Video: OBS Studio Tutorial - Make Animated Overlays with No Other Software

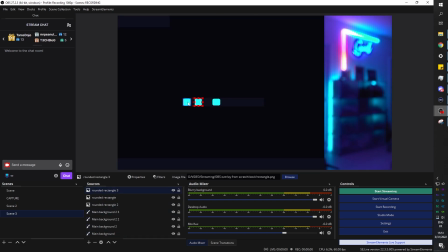So of course, I added this as an image source. It's an image, it's a PNG image downloaded from Google. So of course, you're gonna add it as an image source. I'm using my arrows on my keyboard in order to move it to basically keep it on the same horizontal axis. And here you can see me grouping them up.
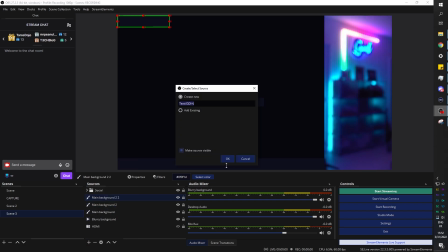You can hold Shift to select multiple sources and then right click on that, click group selected items, and then just name your group.
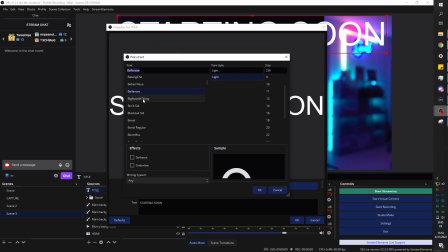Here I'm adding a text source, and then it's probably gonna take a while because I'm gonna have to pick exactly which font I want. The thing is,
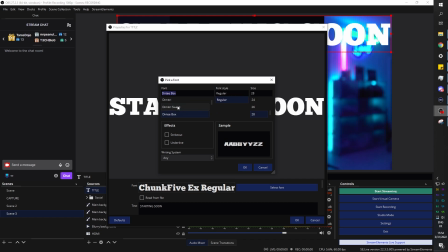usually you will go with a design that has to do with the overall shapes and forms that you have already. So if you're going with something very round, very pastel colors, you usually want round shapes or round font. Here, you know, it's basically my neon sign in my apartment and I can't do any glow.
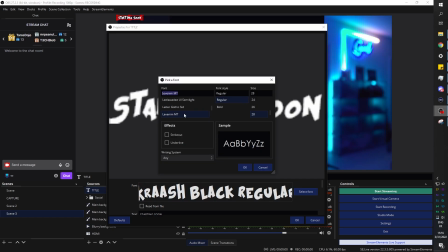So adding neon text wouldn't just, I just can't add neon text. Basically, I can have text that is the shape of neon, but it can't be neon text. So I had to kind of improvise, but I did end up finding something that I like.
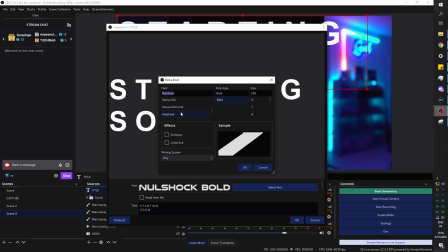You will see that in a little bit. Another technique that I just did right here is I added a space in between each letter in order to change the tracking.
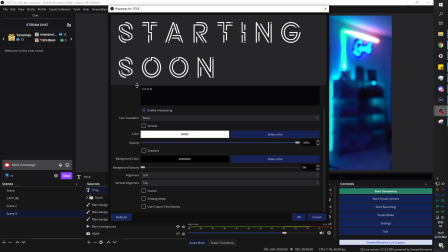I don't know if you can change the tracking straight into OBS, but adding a space in between each letter definitely did the deal.
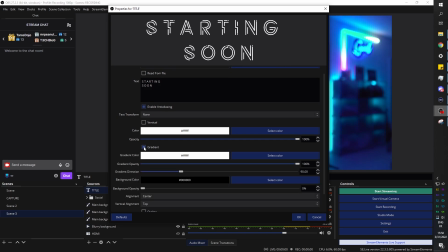At the bottom here in the properties, I centered the text and then I turned on gradient.
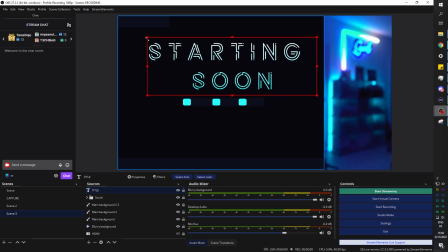Yes, you can make a gradient inside of OBS Studio without any plugins or whatever. So the gradient gives us that look of being a little bit more thought out in a way.
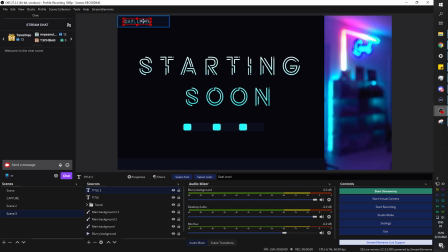It makes it look like it was already made in Photoshop in a way. I duplicated the text again, right click, copy, right click, duplicate, paste duplicate, that is. So it creates a new instance of the text, and I added just my name top left in order to decorate a little bit.
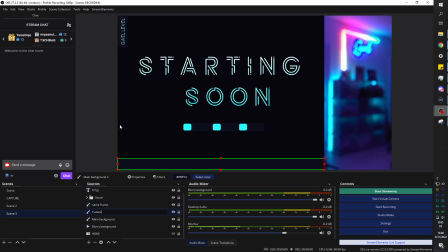I'm not gonna lie, this is not something that is important. I'm not conveying any information, but I know that streamers sometimes like to put their logos and stuff like that. So definitely there's a space for that. Otherwise, it's just a blank screen with starting soon, you know.
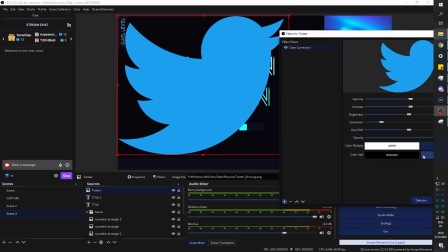Here I imported the Twitter logo. So this is a transparent PNG image that I found on Google Images.
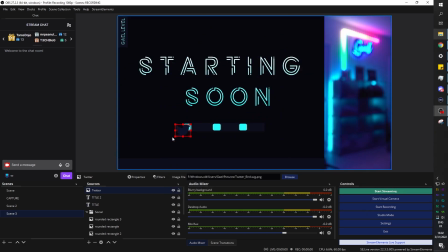So if you want socials icons for your overlays, you can just right click, save them from Google immediately, right? What I did here, I also right click, clicked on filters, added a color correction filters, and then color add,
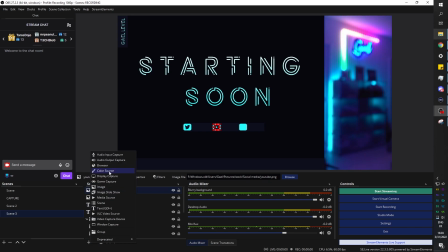I picked that color of the little frame around it, that rectangle background basically, that I made for the socials, so that it would look maybe transparent, but mostly so it would be very contrasted with the bright teal that is behind it, right? So it really pops out. If someone is looking for the social, they're gonna find it because it really stands out on the screen.
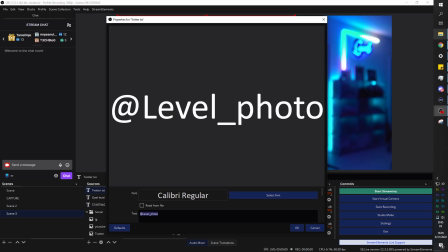Here I just added normal text. I will later on, I think I'm gonna change the color a little bit later, but I picked a font that is different,
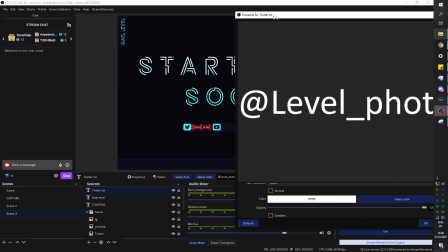of course, from this font so that it will be very visible while it's super small. And then there we go.
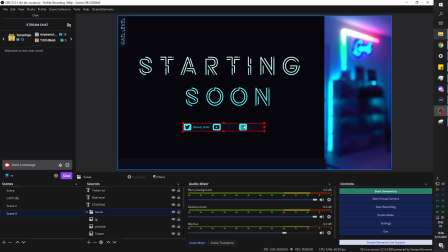I went for the teal when it comes to the color. And then here I'm gonna do my copy duplicate once again in order to not waste any time adding a new thing and trying to make things match. Just copy duplicate. And then all I did was move it. You see how I'm moving it slowly like that on the horizontal line.
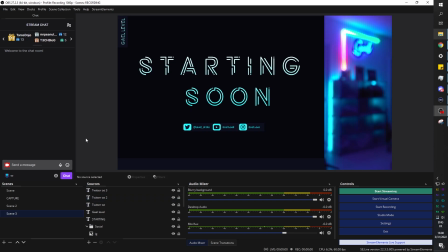That guarantees that it stays on said horizontal line. And then I just eyeballed all the margins in between the icons and the actual text. All right, so probably just looking around, thinking of what I can do, probably renaming a couple of sources.
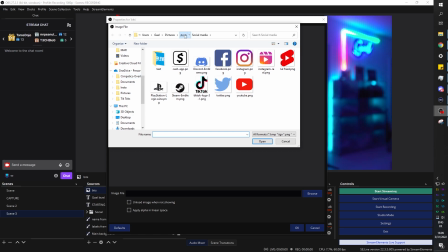And here was time to make the labels bar. So we want some icons for cheerer, for follower, for maybe top donator or subscriber.
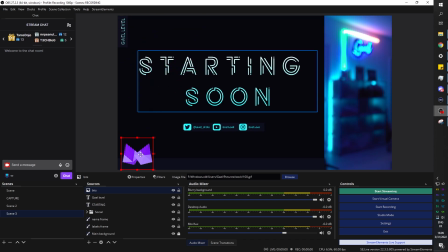And I remember I had this GIF of the actual, I think 1 bit cheer, or that's 100 bits. And I decided to import it. Now, if you're importing a GIF, even though it's animated, it is an image format.
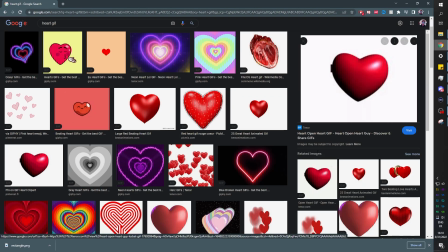It is an image sequence format. So you want to add that as an image source.